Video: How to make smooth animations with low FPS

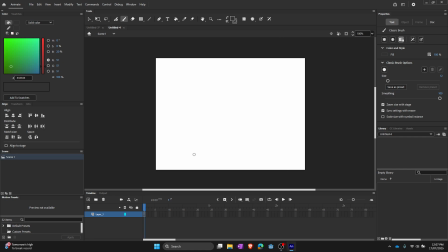(0:00)
So right now, there's a bunch of reasons why you'd want to have a low frame rate, whether it's to um make your animation look crispy or whether it's to make your life easier.
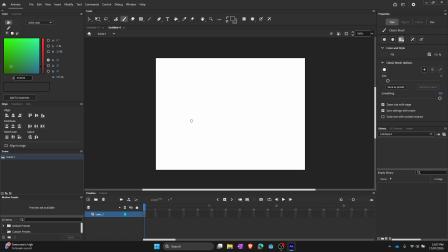(0:14)
Everyone does it. But the one issue with this, the big glaring issue, is that basically low frames usually makes animations worse.
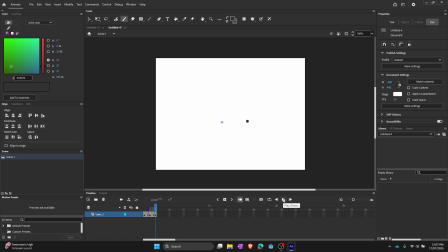(0:34)
Yuck. Now, I don't think this should be this is actually a big trade-off because you can actually deal with it really easily. And the best way to do it, well, it's by using easing.
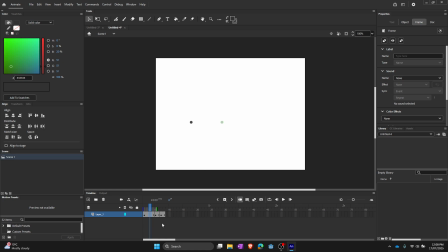(0:52)
Basically, easing is when you make the start of a movement, when you do an animation and one of the frames is really close to the start and one of them is really close. No, when it's close to the start or the end, basically.
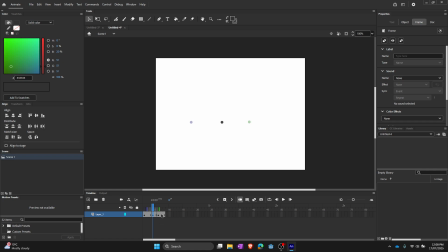(1:09)
So to add easing to this animation is quite easy. You just, choose, okay, where should I put the dot so that it's closest?
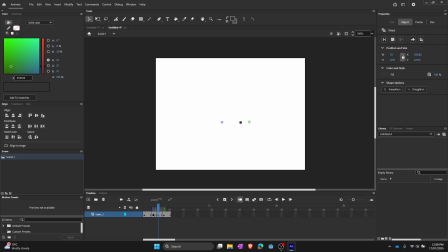(1:24)
Now, some people, they like to do it only a little bit of easing, you know, maybe like that much. And it looks okay, but we could do way better.
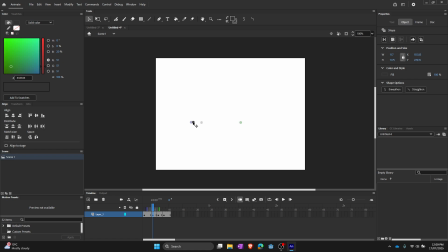(1:41)
What I like to do is I make him real close, pretty much touching.
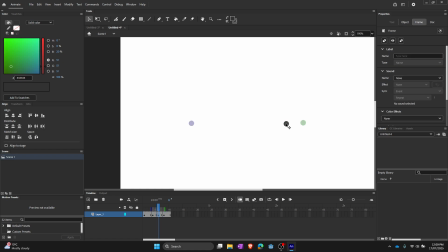(1:49)
There we go. There we go. So, yeah, it looks smooth-ish, but there's one big issue.
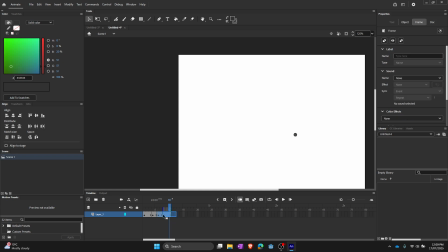(2:03)
It's really hard to tell how this happens. So, how you fix this is you add a smear frame right in the middle. And you could just, if you're lazy, draw a straight line, but yeah.
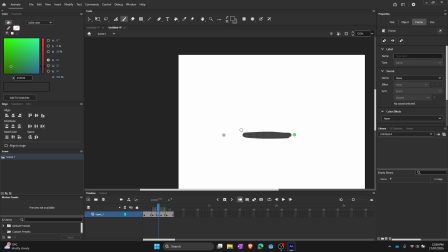(2:23)
You shouldn't do it like that. This smear isn't that good because it's big, it's blobby, it doesn't keep the mask, but for the purpose of this tutorial and for the purpose of my time, it's good enough.
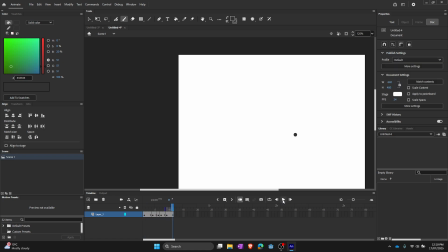(2:38)
So now the dot moves nicely. Good.
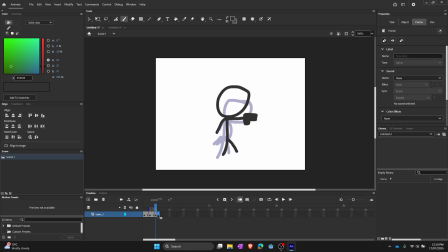(2:45)
But this doesn't only apply to dots. So I prepared this animation, not even barely an animation, of this guy. He pulls out a gun. Don't know why, but he just does. So one thing we could do to make it look better
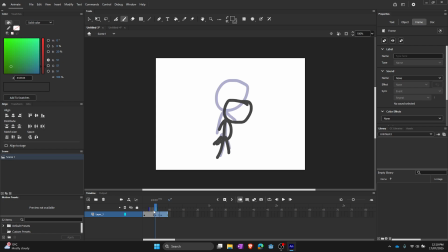(3:04)
is we add smear, is we ease, because it adds a lot more time to the animation. So yeah. Now one thing you could do is you can either do a lot of easing in or a lot of easing out in situations like this.
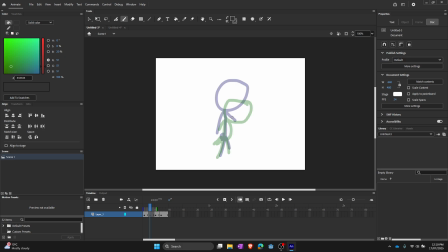(3:24)
Personally, I like the look of when animations are more abruptly ended. I don't know if that's how you could say it right, but I prefer my easings
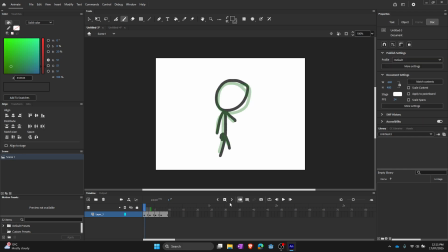(3:40)
to look very similar. I like how it just sort of cuts to him picking up the gun
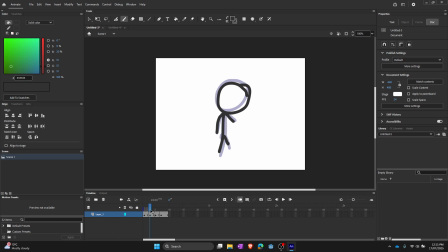(3:55)
and wait, he doesn't have the gun. There. And there.